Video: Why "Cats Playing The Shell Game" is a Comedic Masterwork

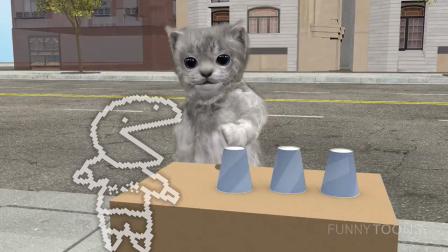Grey Cat briefly ponders in the moment before pushing one of the cups forward to indicate that, yes, this is the cup that contains the treat.
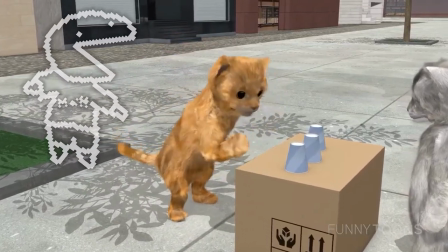For the purposes of dramatic tension, he's incorrect. Orange Cat reveals the error of his ways. The treat was in a different cup all along. No! Without the consent of Grey Cat, Orange Cat recommences the SHELL GAME.
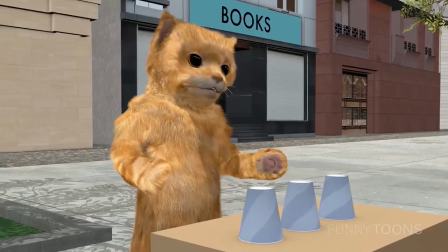This time, Grey Cat is a more astute observer, and when the shuffle ends, he confidently brings his paw down upon the laced cup with a newfound arrogance, the likes of which we've never seen before.
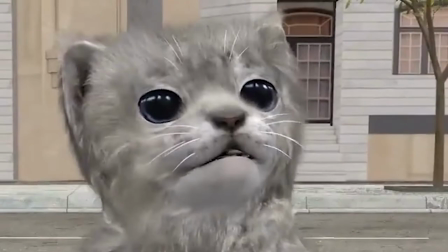This is a dramatic beat. Was Grey Cat finally victorious? He was!
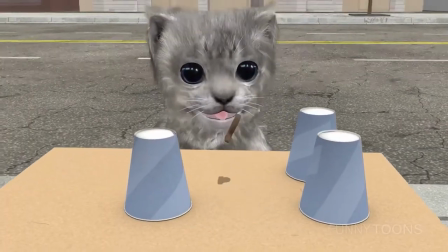The treat floats into his mouth, and after some satisfying crunches, he performs a celebratory victory dance.
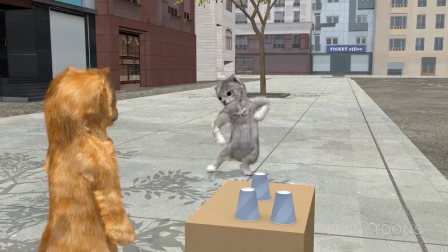This is his moment, and he seizes it. Thus concludes the saga of Orange and Grey Cat Show Game.
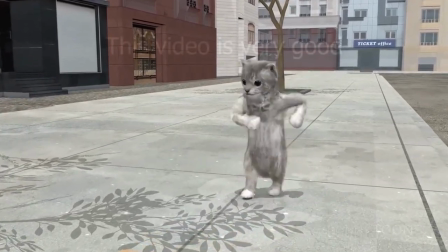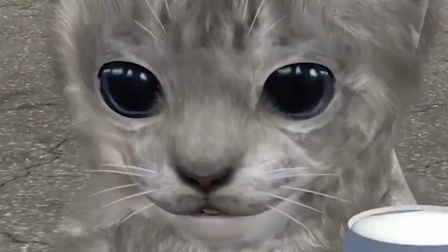Something I find immediately striking about the cats is that, in spite of their vacant expressions, there's something very expressive about them.
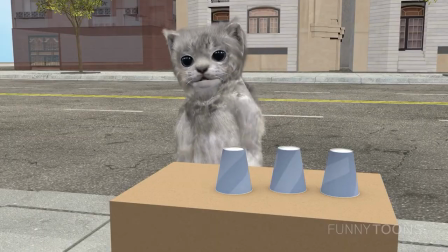It manifests in the sort of movements that they make, which imbues the narrative of cats playing show game with their distinct personalities.
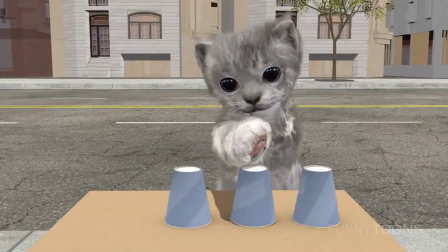These aren't normal, boring-ass cats playing a show game. These are highly intelligent, anthropomorphic cats, who have a legitimate sense of the weight of the activity that they partake in.
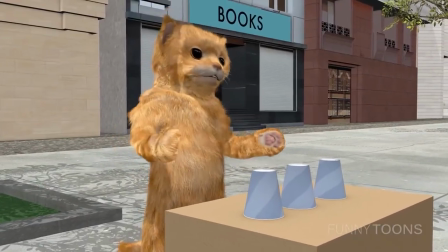Orange Cat is a consummate showman, gesturing cockily to Gray Cat whenever he's done shuffling,
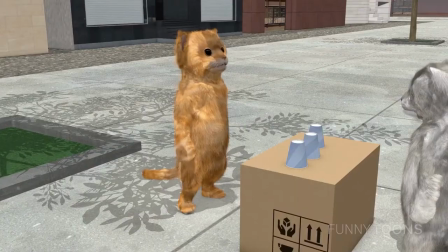and, when Gray Cat guesses incorrectly, really making a show out of his stupidity with a bow and a dismissive hand wave,
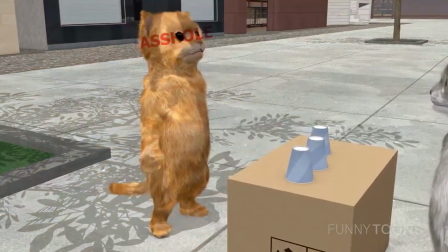his head ever so slightly cocked back in an act of pure, unbridled hubris. Gray Cat, on the other hand, is a figure of deep empathy.
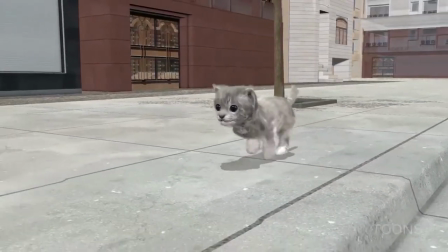This isn't just because the video starts them on all fours, a clear indication of his status relative to Orange Cat.
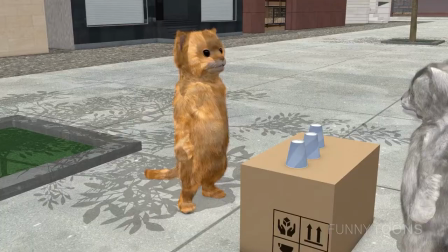He's the participant in Orange Cat's game, and we want to see him succeed. It's also great to see how his confidence builds after his initial loss.
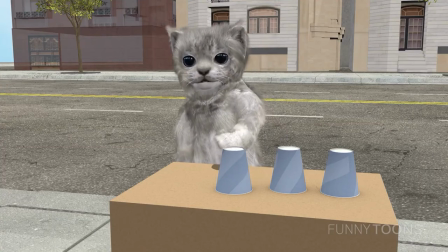Whereas the first time he makes his guess he gives the cup a simple push, the second time indicates that he already knows who'll be triumphant.
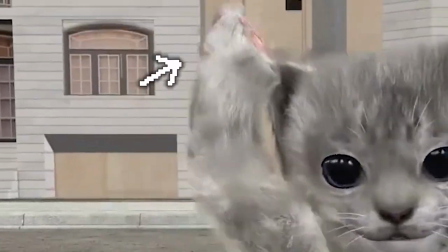Note the very subtle circling of his paw as he prepares to bring it down upon the cup, soaking in all the drama of the moment.
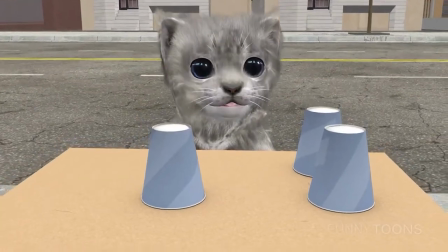He's also got, as both me and Henry have alluded to several times, some sick-ass dance moves.
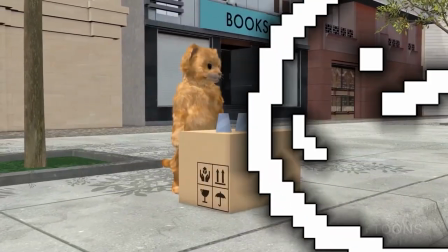I also think that cats playing the show game has a particularly keen ear for sound design, which goes unheralded in the grand scheme of things.
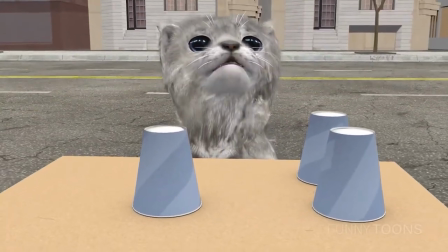Good sound design is unnoticed sound design. Noise is so subtle and perfect that their execution isn't consciously considered.
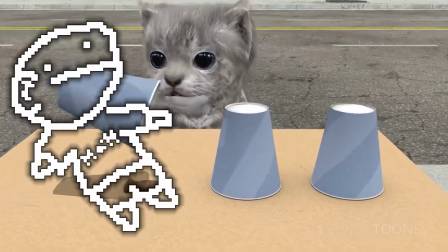The foley on those cup shuffles is especially sexy, if it may be so bold.
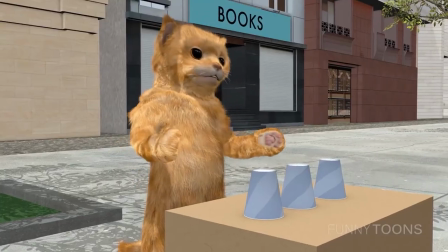But beyond just the sounds of the objects being used,
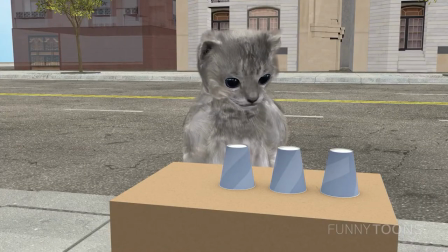Cats playing the show game also discovers some truly fascinating sound cues that signify the significance of specific, integral actions to the narrative.
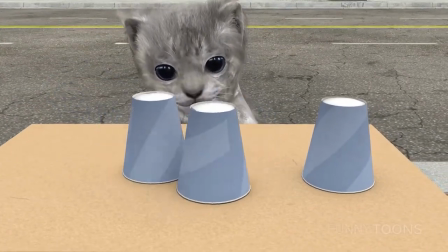The sound of a slide whistle, for instance, accompanies the inaugural cup shuffle, as well as the telekinetic ascent that retreats into Greycat's victorious mouth.
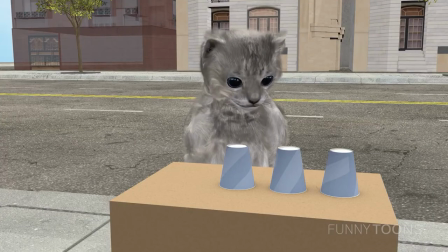But I think the most distinctive sound, and a sound that does a lot to really make this video, is a sound that plays when Orange Cat reveals Gray Cat's first guess to be incorrect. There are a lot of sounds that humans have created to indicate a wrong answer, but few can reach the level of this one. I mean, imagine hearing this sound every time you did something poorly. And further, what does this video say about cat society?
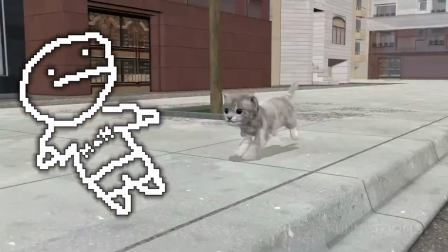What does it say of the haves and have-nots, the great disparity that stratifies fellow cats rather than uniting them?
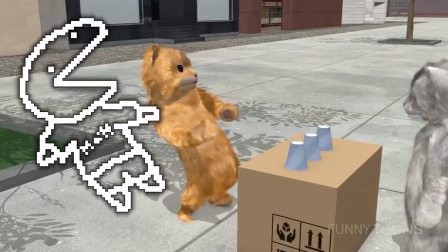What is the point of Orange Cat's nefarious game? Does he want Grey Cat to succeed, or does he want Grey Cat to fail for the sake of massaging his own ego and sense of superiority?
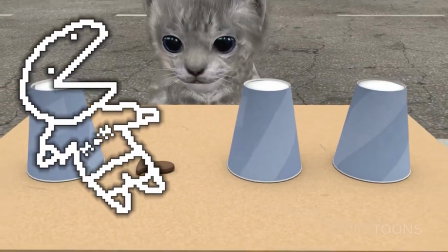And also, who creates these treats? If this is a society led by cats, why would they specifically want to eat cat treats?
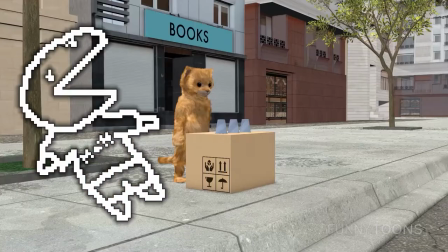Does this imply that cats like Grey Cat don't deserve more complex nourishment? Were the treats created to maintain the proletarian kitty populace by the bourgeoisie? Is Orange Cat the root of all society's ills? What does this video say about our society? Is it a commentary on the way that we conduct our lives?
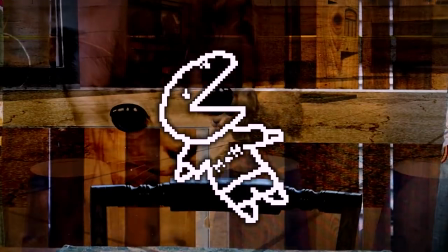Is it an indictment? Are we Grey Cat struggling to survive against a puppet master who tortures him with paper cups or oh my god are we orange cat a sadistic
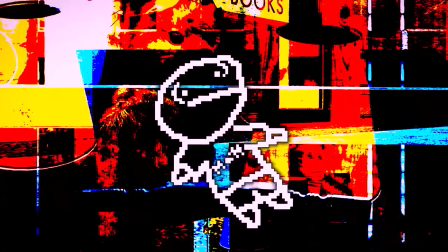monster who relishes in the suffering of others with a game that means nothing to us but everything to those whom we exist to suppress are we neither or are we both or are we somewhere in between Matt Matt Matt calm down calm down all right i just get passionate about this stuff you know i know i know you do and
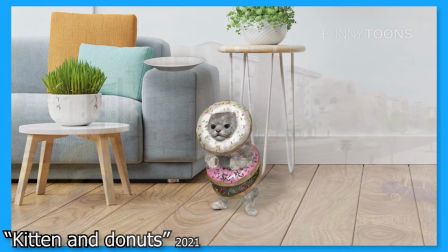you're entirely right funny tunes is not such a channel of funny cat cartoons it's the greatest and most overlooked
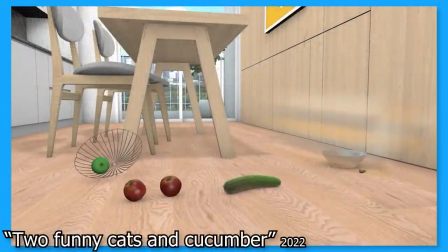artistic work of our time so true you see See, even though Funny Tunes is clearly a work of genius and some parts have achieved massive success, the work as a whole has largely fallen under the radar.